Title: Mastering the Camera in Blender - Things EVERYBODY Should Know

Understanding the right camera settings, positions and movements is essential for making a good video. But what are the most important things you need to know and how can you achieve them in Blender? Here's what I've learned.
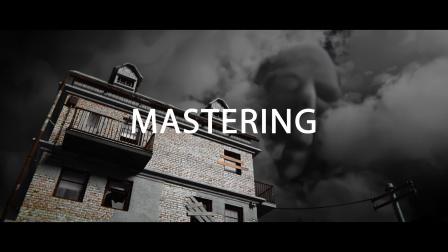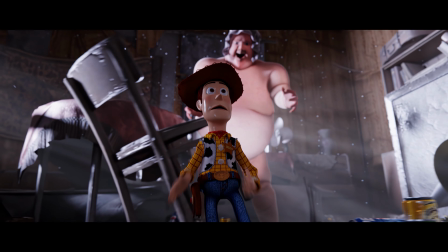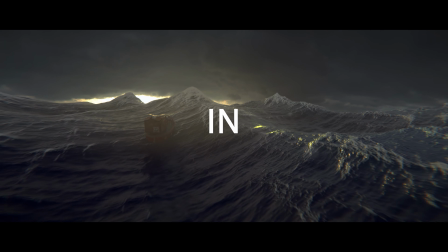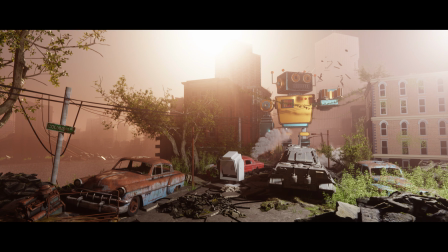[0:37]
Number 1 is the golden ratio, and it guides how scenes are framed to make them more naturally attractive and pleasing to the eye.
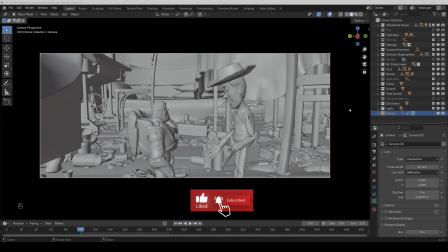[0:45]
That means that it's oftentimes better to place the object not directly in the middle of the frame, but rather to the side. In Blender you can activate a grid for the camera to see where you should place the main objects.
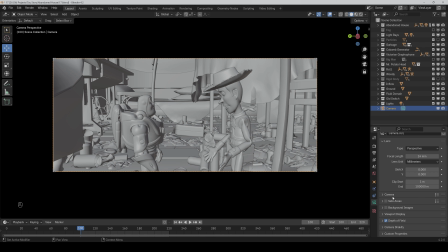[0:57]
And if you select the camera, then you can go to the Object Data Properties, Viewport Display and Composition Guides. And here you will find the golden ratio, and then you will see a grid here.
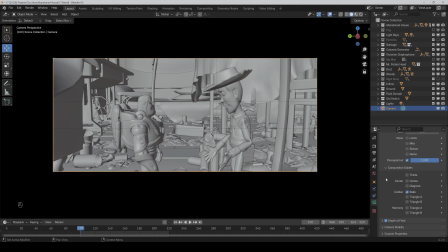[1:10]
But one thing, in movies, especially if you have a widescreen format, oftentimes also the rule of thirds is used, which you can activate here, and it's oriented on the golden ratio, but the crossing points are a bit more at the side.
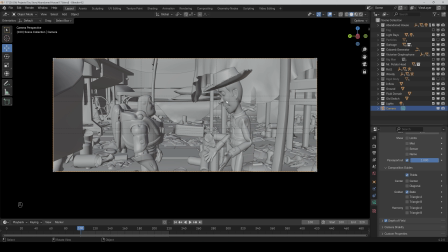[1:27]
Basically, all what the grid is saying is that the main objects should be there where these lines are crossing. So in a scene like this, I would rather go with the rule of thirds, because we have two characters and with the golden ratio they would be too close together, because then they would have to be here and here.
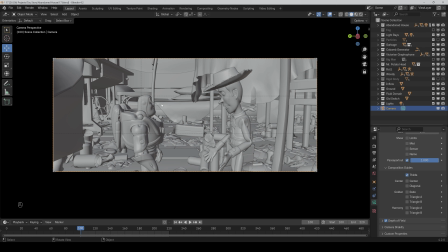[1:46]
So we deactivate the golden ratio, and then as you can see it perfectly fits for the rule of thirds here.
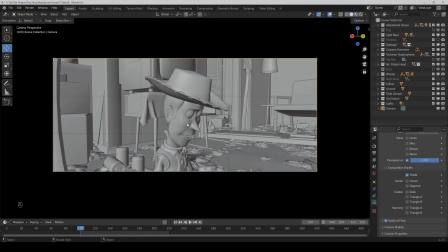[1:54]
If we only have a single main object, like here, then it can be even more important. So let's compare it. Now he's directly in the middle of the frame, and then I place him more to the right side.
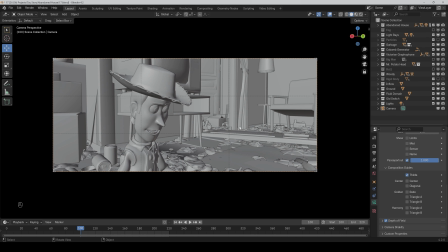[2:06]
And as you can see, it's a bit more appealing, because he also speaks to the right side, and then it makes more sense that the right side is more free. And here the golden ratio probably makes more sense than the rule of thirds, because we also only have one main object.
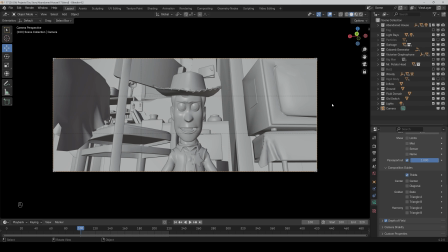[2:24]
So yeah, I would place him like this. Does the golden ratio or rule of thirds always make sense?
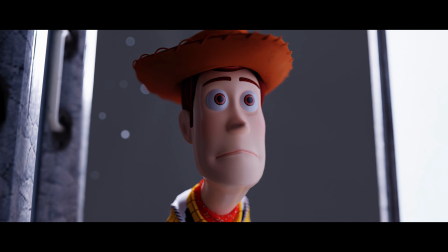[2:30]
No, especially if you want to have a very straight focus on the character or want to make some kind of symmetrical designs,
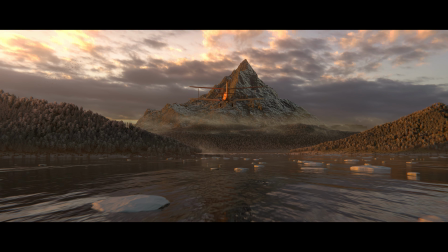[2:37]
then you can also place him directly in the middle of the frame.
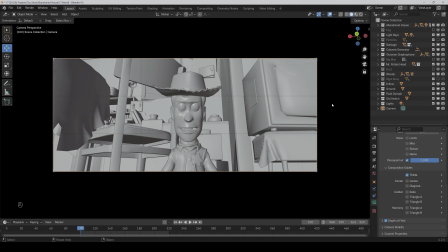[2:40]
And it also don't have to be perfect all the time, so that the head or whatever is always directly in the middle of the crossing points, but it's a good orientation to start with and to understand what's appealing for most of us.
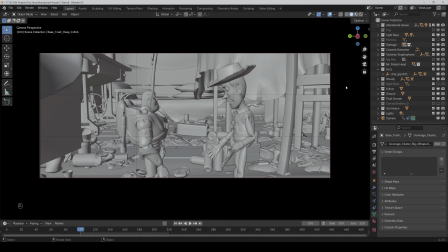[2:58]
The next important thing is the 30-degree roll, and it just says that the camera rotation between the different shots should be at least 30 degrees, so that it's not distracting for the viewer.
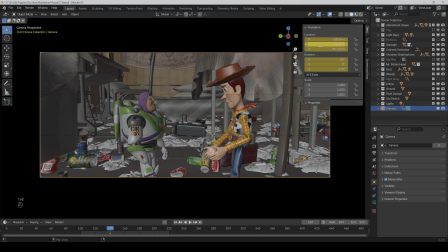[3:11]
Like here for example, if I set keyframes for the rotation and location and go a frame further and change the rotation
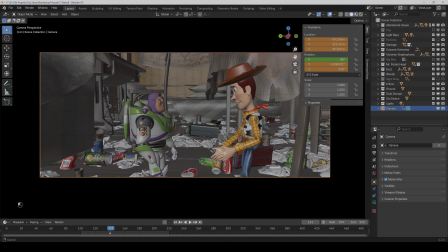[3:19]
of the camera only about 5 degrees and go a bit to the right side so that we are in the golden ratio again, and set keyframes, and then if I play the animation, as you can see it's pretty distracting for us because it's just such a small movement.
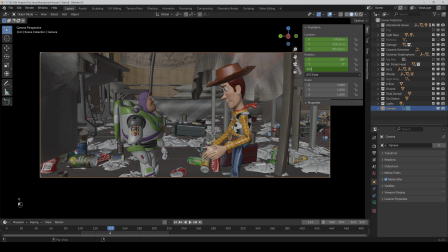[3:39]
But if I now rotate the camera at least 30 degrees and put it a bit to the right side and set keyframes again, then as you can see it's way less distracting for us.
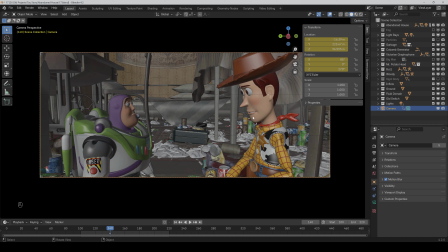[3:54]
The only time I would go under 30 degrees between the shots is when we have a very close shot, for example, and then want to make a wide shot after it.